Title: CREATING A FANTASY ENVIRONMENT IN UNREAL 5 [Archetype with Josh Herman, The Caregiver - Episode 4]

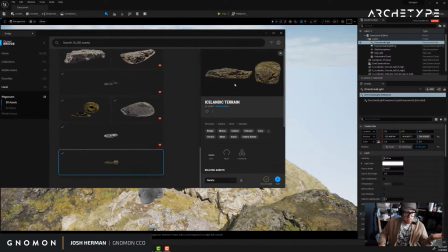1520s
So I can take any one of these, like let's say there's this Icelandic terrain, which is pretty interesting. All you gotta do is hit add, and it will add it. The weird thing is it doesn't necessarily show you or tell you when it did it.
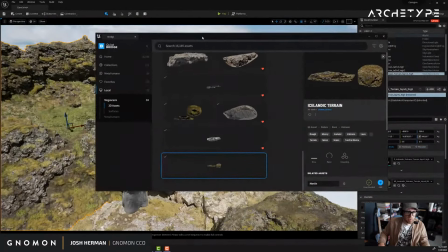1534s
So what you're gonna have to kind of do is basically just like click in the background of your scene. You can also dock this if you really want to.
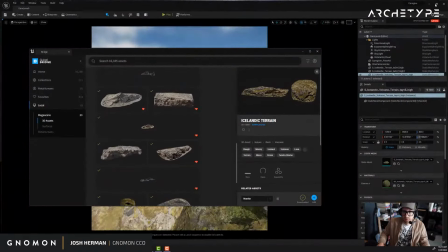1540s
Oh God, I do not want to do that. Minimize that.
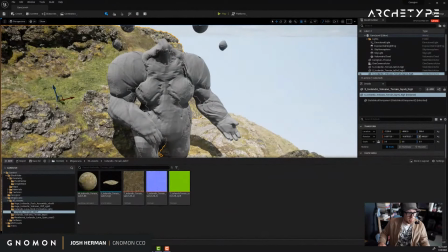1547s
Okay, control and space will open up the content mixer at the bottom, and then you'll be able to see it down here. So I know it's probably this one.
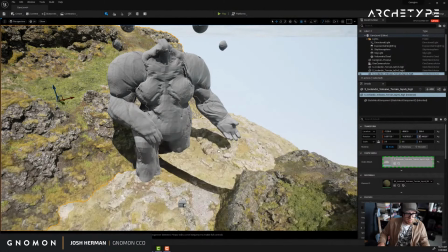1558s
I think it was not the volcano, but this terrain. Just drag and drop it into the scene, and it appears that that's what I already had in there before.
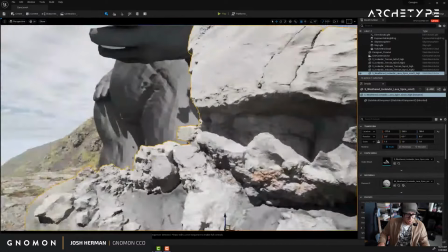1572s
These are all the other ones. You can just pretty much come in here and drag and drop this stuff however you want.
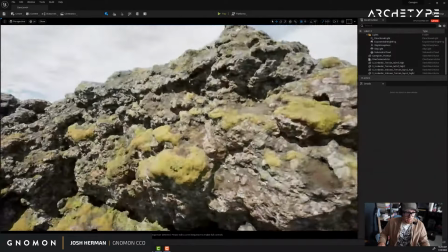1582s
Hit F to zoom to it, kind of see what it looks like. I don't really like these ones just because they're so bright, and I feel like this character,
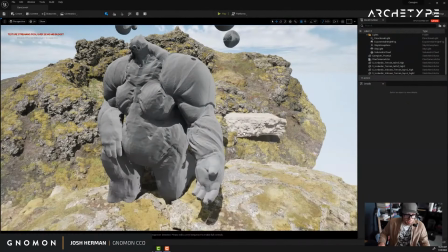1588s
by the nature of the character and the idea of the character, should probably be more like green and lush.
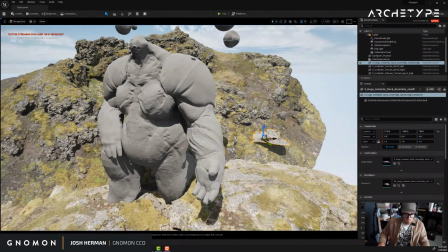1595s
I could retexture them if I really wanted to, but I don't. I don't really want to.
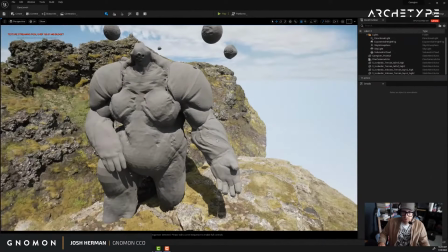1602s
Alex F1 is taking Bobby Rice's environment class. That's cool. That's great. All right, let's get some more content here.
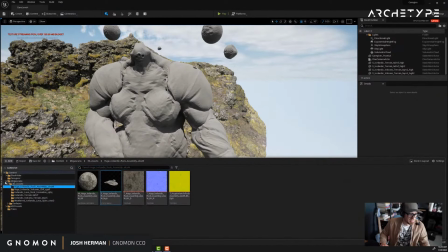1610s
Let's see. I can also get those trees and place them individually, but again, I'm not going to do that right now.
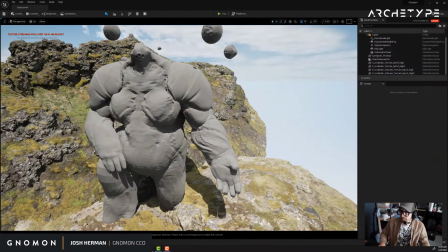1617s
If I want to add new stuff, all we got to do is go back to that bridge and download some more stuff or find some more stuff.
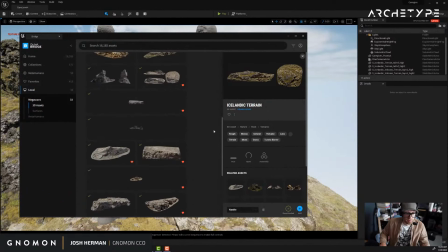1624s
So I have been liking this kind of style for this character. So I did get some of these bigger cliffs that have a bit more color to them. And like this sharp cliff is interesting, and this dolerite cliff is pretty interesting.
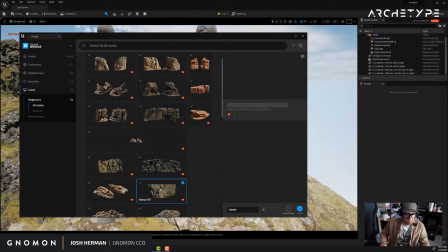1639s
So let's just get a couple of these and see what they look like.
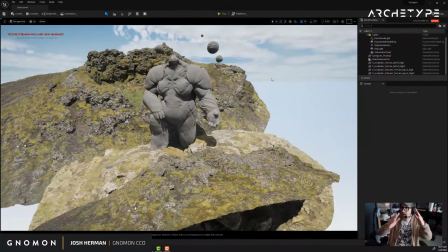1642s
I kind of want it to feel like the person who got here is kind of almost on like the pinnacle of like a mountain or something.
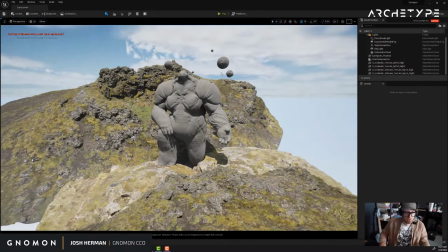1649s
And so what I want to do is
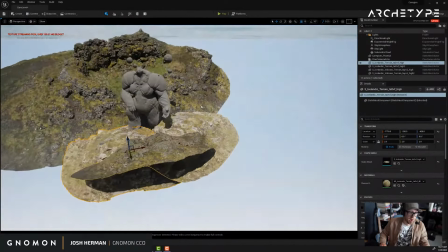1655s
remove some of these and basically craft what that mountaintop could look like.
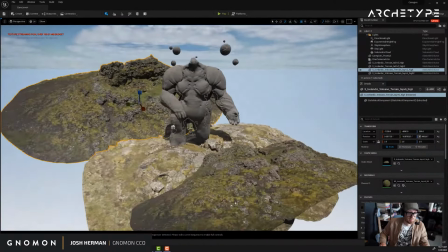1659s
Even if I have to scale some of these objects down and stuff, I think that's okay. So I'm going to play around with that.
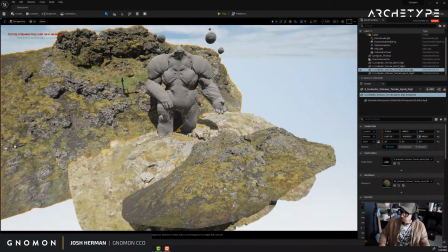1668s
So let's go back to our bridge and get some stuff. Let's try this one.
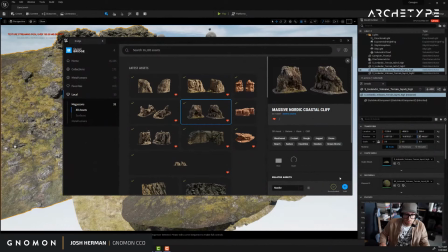1674s
I think this is kind of interesting. So add. Huge coastal cliff, add.
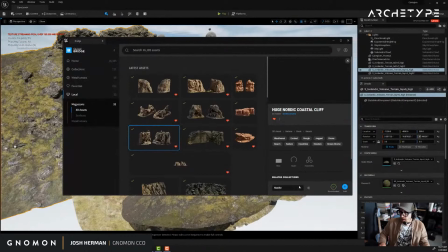1686s
And then huge cliff, add. You'll notice that right here they're all nanite. And I do see that the stream is lagging a little bit when I do this stuff. My computer, whenever I click these buttons, stand up because it's doing a lot of work right now.
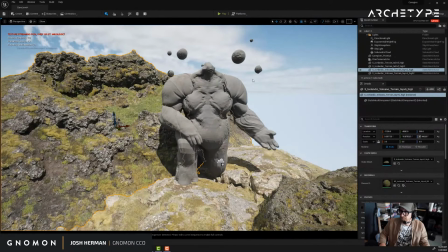1703s
And I'm even a little
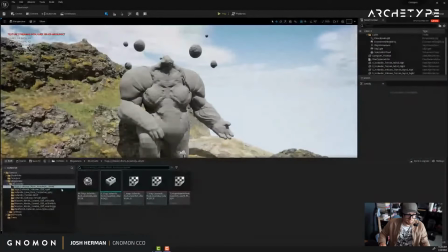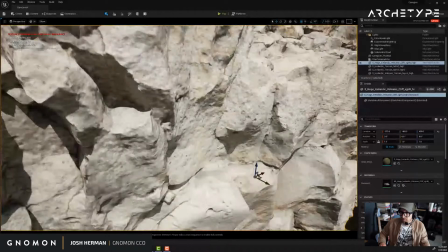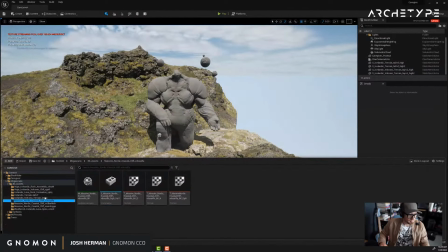you can try to drag and drop these into the scene where they're really done adding.
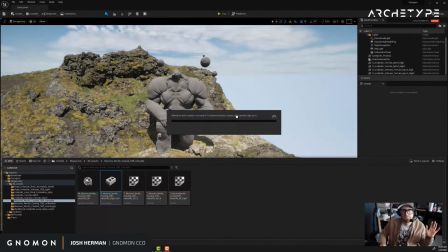1743s
You'll get basically a notification or something like this that's saying, more or less, we're not ready for you to do that action.
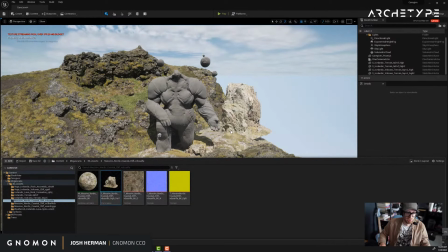1754s
There we go. And then once it comes in, it'll pop in. And these look great.